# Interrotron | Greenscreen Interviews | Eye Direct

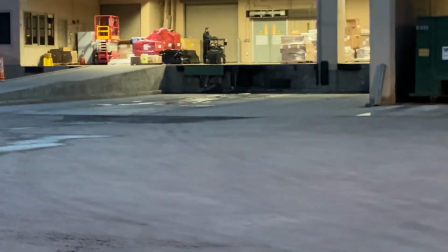3:21 nice to see sam is ahead of schedule fancy cart and he's set up before i get there
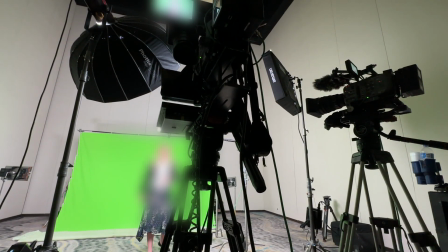3:29 long day interviews back to back windowless room we had the next subject in
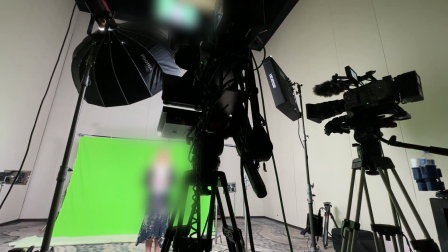3:34 the makeup chair getting made up while we're rolling on the current one so there was from no downtime to i think we got max of maybe about 10 minutes sometimes but we were chewing through
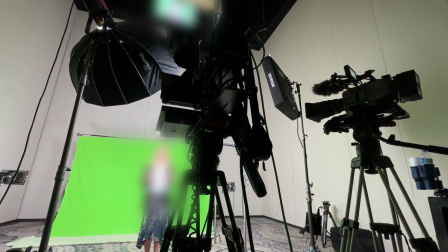3:44 cards shooting 4k on two cameras i was offloading while we were rolling on interviews
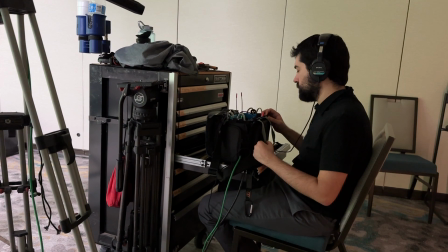3:50 fortunately to two ssds client provided and another application for
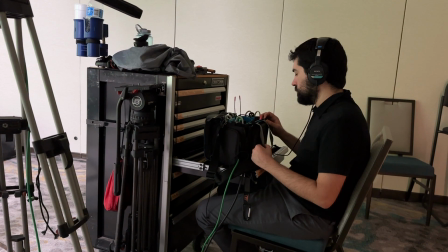3:55 the craftsman tool chest it can also serve as a shelf and sound cart we got through
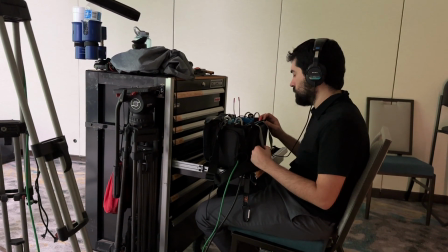4:01 the full show of two days of interviews with just the boom didn't have to wire up anybody with a hidden wireless
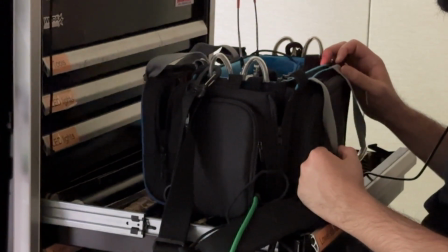4:08 lav which always makes me happy to not have to deal with that awkwardness and ultimately just poor sounding mic through clothing.
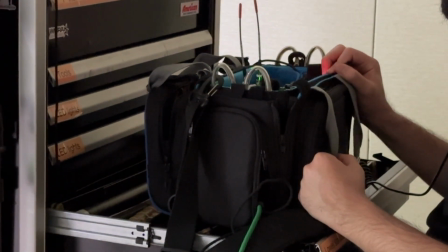4:16 This worked out to be a good payday project for me. I got two cameras, well three, including the Terratron FX3 working teleprompter rental,
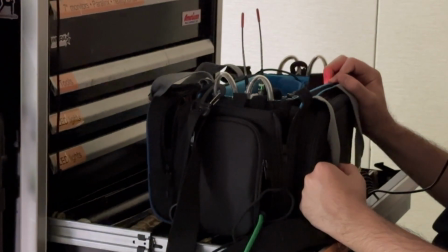4:25 van package for lighting, additional a la carte rental on the green screen backdrop.
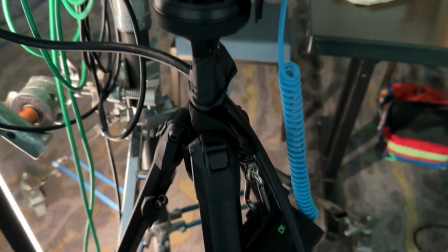4:32 Our iDirect camera is set up on a Peak Design tripod. I just got this recently. I love it because it fits in the Pelican case with the FX3.
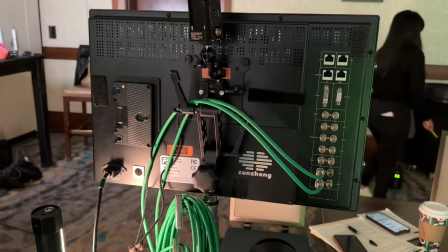4:40 So one item to pull out of the truck and I've got a full camera set up. Hey, if you have a suggestion for how to use a laptop built-in camera
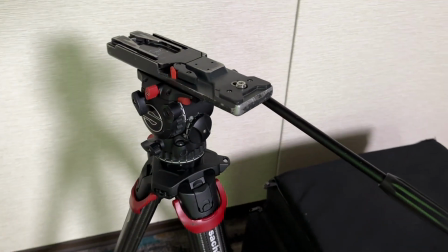4:49 over HDMI out without actually being on like a call where I'm looking at the far side,
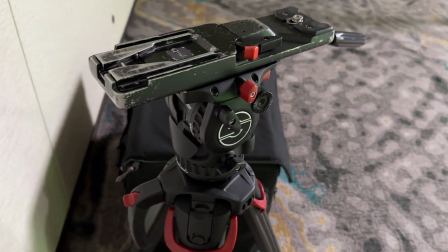4:54 I want to do that with just a laptop in the same room. Let me know if you have some ideas.
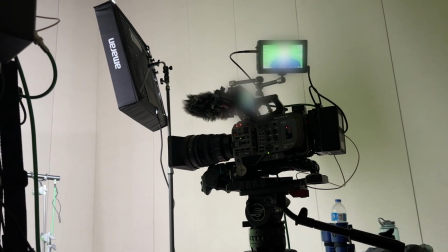4:59 Checking out Sam's Flowtech tripod. Each time I look at these things, people keep telling me, hey, you got to upgrade your sticks.
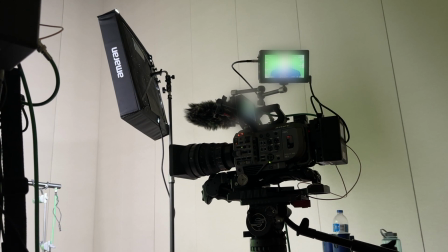5:05 And then I price them out and I'm like, you know what? I'm good with the extra 10 seconds it takes me to deploy my old school Zackler sticks.
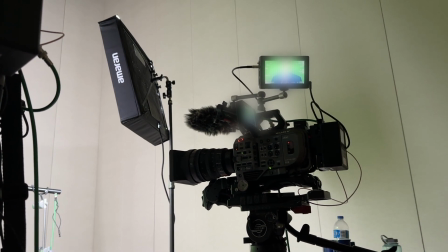5:13 It has yet to cost me a missed B-roll opportunity.
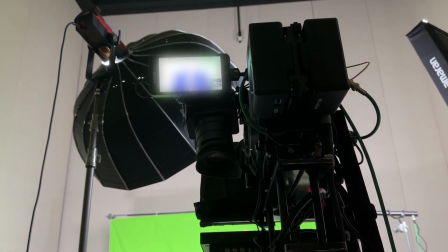5:18 Keylight's a 300D with a 105 centimeter parabolic softbox with an inner baffle.
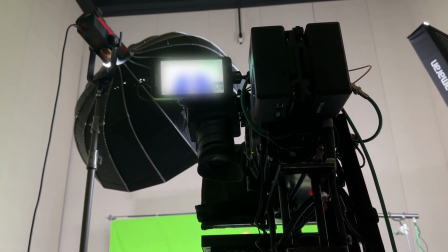5:25 And then I set up an F22X on the fill side. Once we got going, I was thinking, you know what?
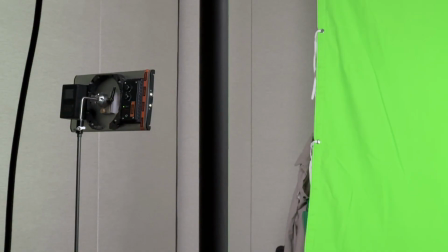5:30 Because these are direct to lens, I could have just run an F22 on each side. The light placement's so close to the subject. that it was plenty of soft fill.
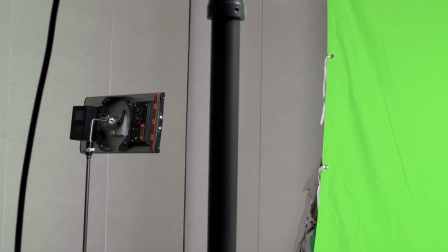5:39 Then running my old newer panels on battery just to illuminate the green screen, one on each side.
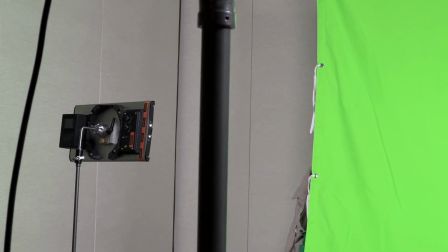5:46 The dimmer on these is set to the minimum daylight only. And even then, they're actually a little bit punchy.
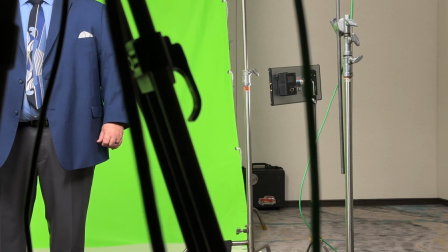5:52 Basically, we were exposing for ISO 800 on the FX9 in S-Log3,
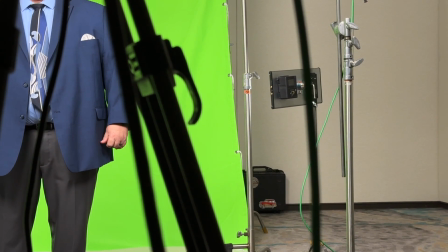5:59 but then I lose about a stop going through the teleprompter glass. So it's effectively like rating for 250 And then I wanted to shoot
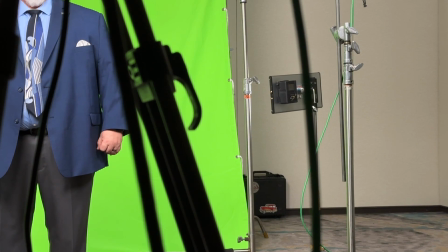6:08 a 5.6 just so the subject's shoulders, face,
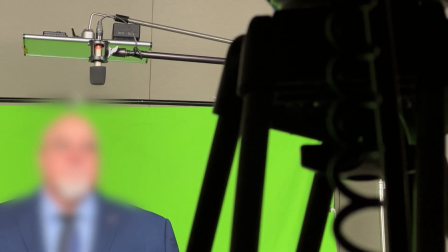6:12 nose, everything is sharp relative to the green screen off in the distance.
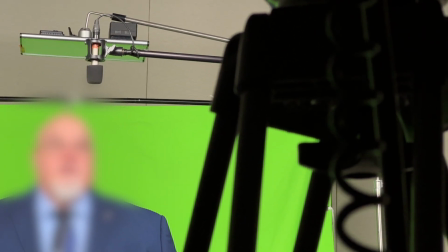6:16 I don't want to have any depth of field softening someone's shoulders, making the key a little bit more difficult.
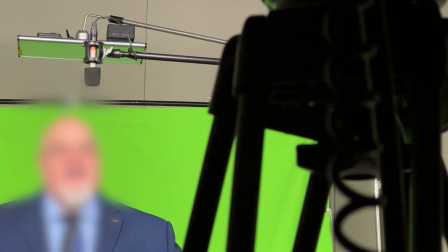6:22 And then I had another newer panel overhead as a downlight to glow shoulders. But this gentleman, due to his hairstyle, lack of hair,
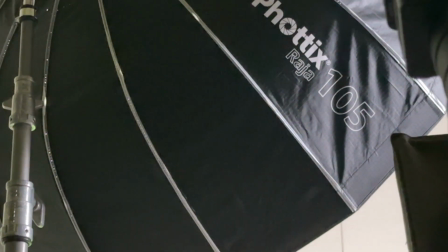6:32 just clicked off the light. looks better without versus with 105 has been good but now that I got the f22s
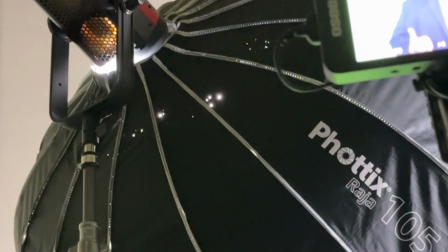6:39 I think I prefer them the 105 when you look at the light source because of the inner baffle and the light leak around
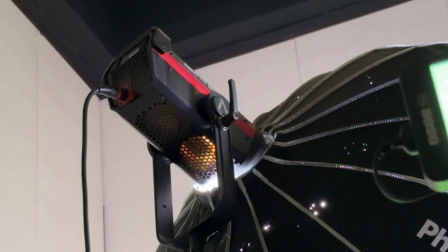6:46 the outer diameter it's not like a uniform diffused light source although I haven't
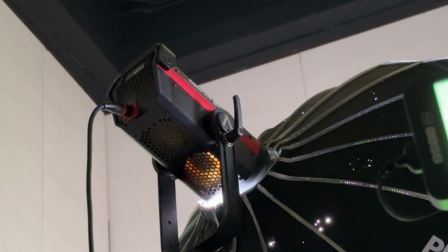6:52 really seen that affecting how someone's face renders or shadows but when you look at
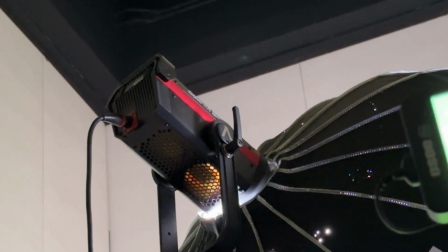6:58 these flexible light mats like the f22 it's the same intensity light from
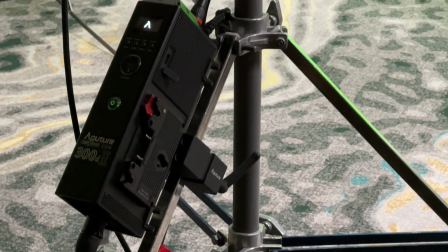7:04 edge to center don't recall my dimmer settings but there's some shots coming
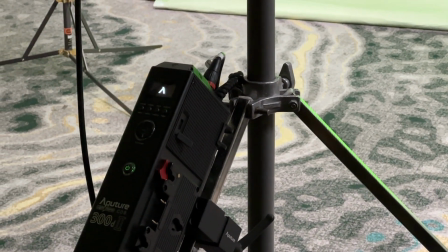7:09 up where we'll see where we're set to this year seems like every time i'm on set and i pull out a 300
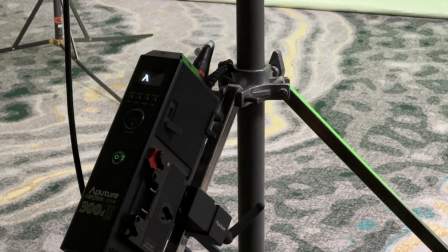7:16 aperture someone has to say do you have a 600 on the truck i think you need a 600 how come you don't have a 600 and i never run these things
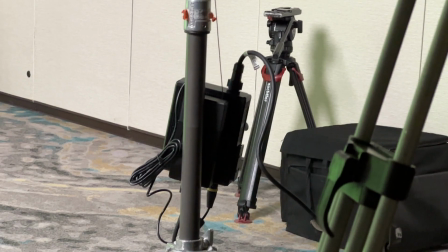7:24 at a hundred percent. Like the 300 has been good for me.